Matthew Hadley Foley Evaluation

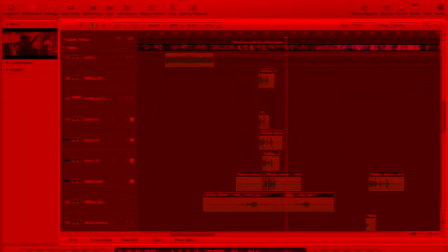[8:26]
You can hear that also some of the audio files are time stretched. Now because this is in one moment in time, I wanted to achieve some sort of movement within the audio. So before the main blast of the glass smashing,
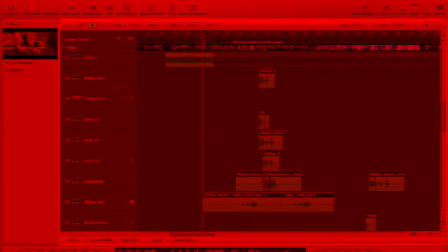[8:45]
I placed in the same audio file but reversed and also slightly time stretched. This gives an almost build up to the glass smashing. So altogether, it sounds something like this.
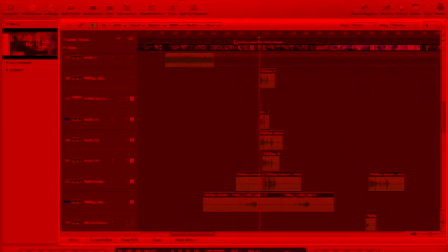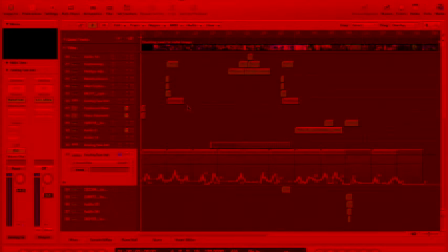[9:10]
The last thing I'd like to mention about my project is this channel right here. This was used to suggest some form of movement from the narrator's perspective,
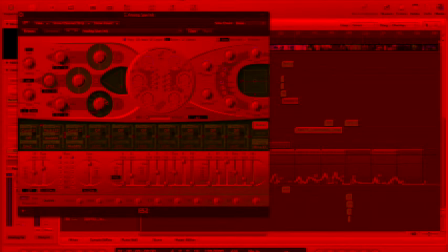[9:22]
and was done simply by a noise oscillator and a filter.
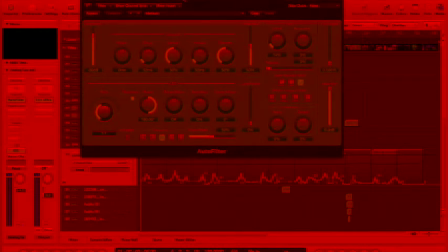[9:27]
This filter rises up every time there is a sudden movement from the camera, and it sounds something like this.
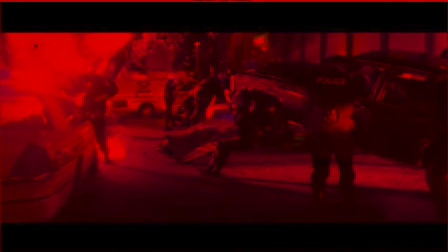[9:39]
So you can hear almost the movement of the camera in the wind or in the outdoor space,
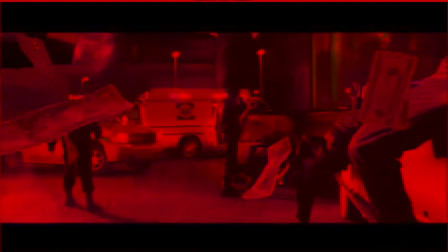[9:47]
and this is consistent throughout the whole video. Every time there is a sharp or sudden or faster movement,
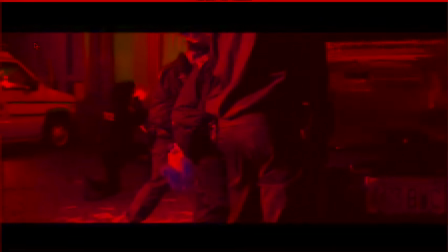[9:55]
the filter just rises up and then filters back down again.
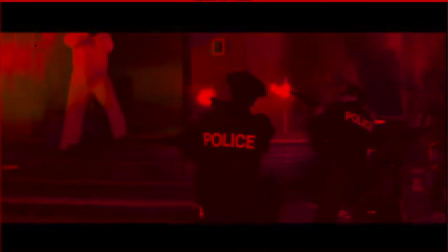[10:02]
And it happens both inside and outside of the video.
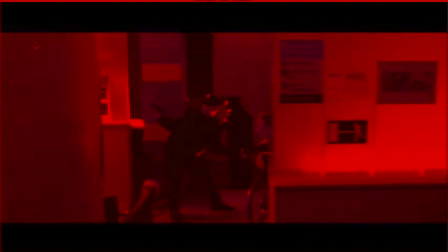[10:10]
Just adds a slight movement and perspective from the narrator's point of view.
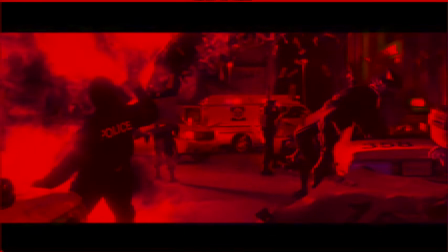[10:18]
To conclude my video,
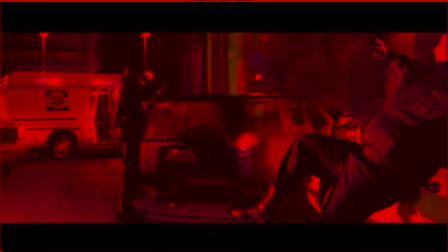[10:21]
I believe it is done to a fairly professional standard, although some work is still needed.
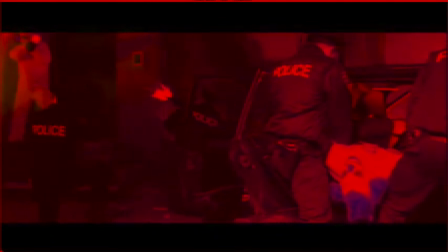[10:30]
As all the sounds sound realistic, I believe it would work as a project.
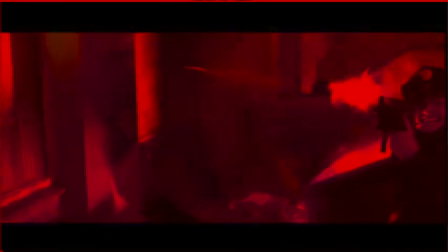[10:38]
However, if more time was spent on it, more sounds could be found and it could become a fuller,
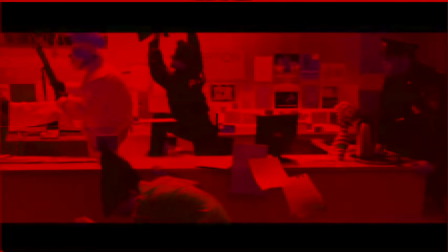[10:45]
more satisfying project. As some parts at the minute there are no sound and
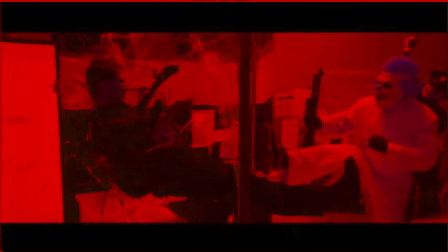[10:55]
it can sound a bit empty in places.
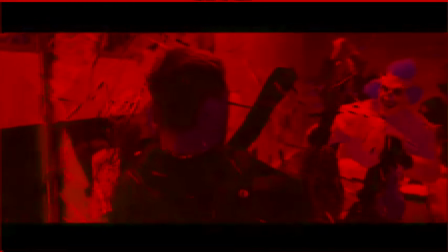[11:00]
So if more time was to be spent on it, I would spend time filling these spaces of sound
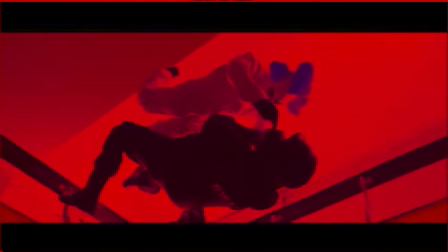[11:07]
to achieve a more professionally standard submission.
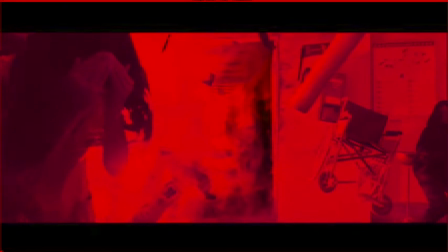[11:14]
All in all, I'm happy with it. I think it provides a clear image of how I intended it to.
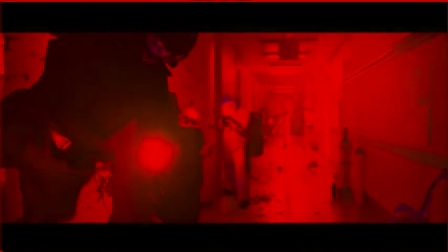[11:23]
It feels as though all the sounds
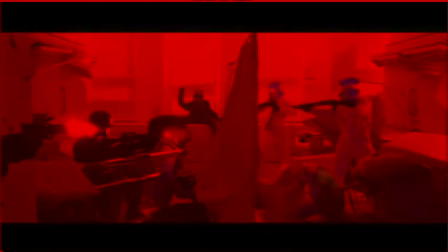[11:29]
are what they're meant to sound like and coming from where they're meant to be coming from.
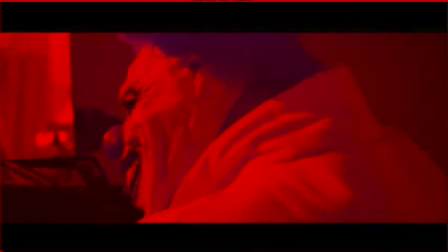[11:36]
And everything is in the right place.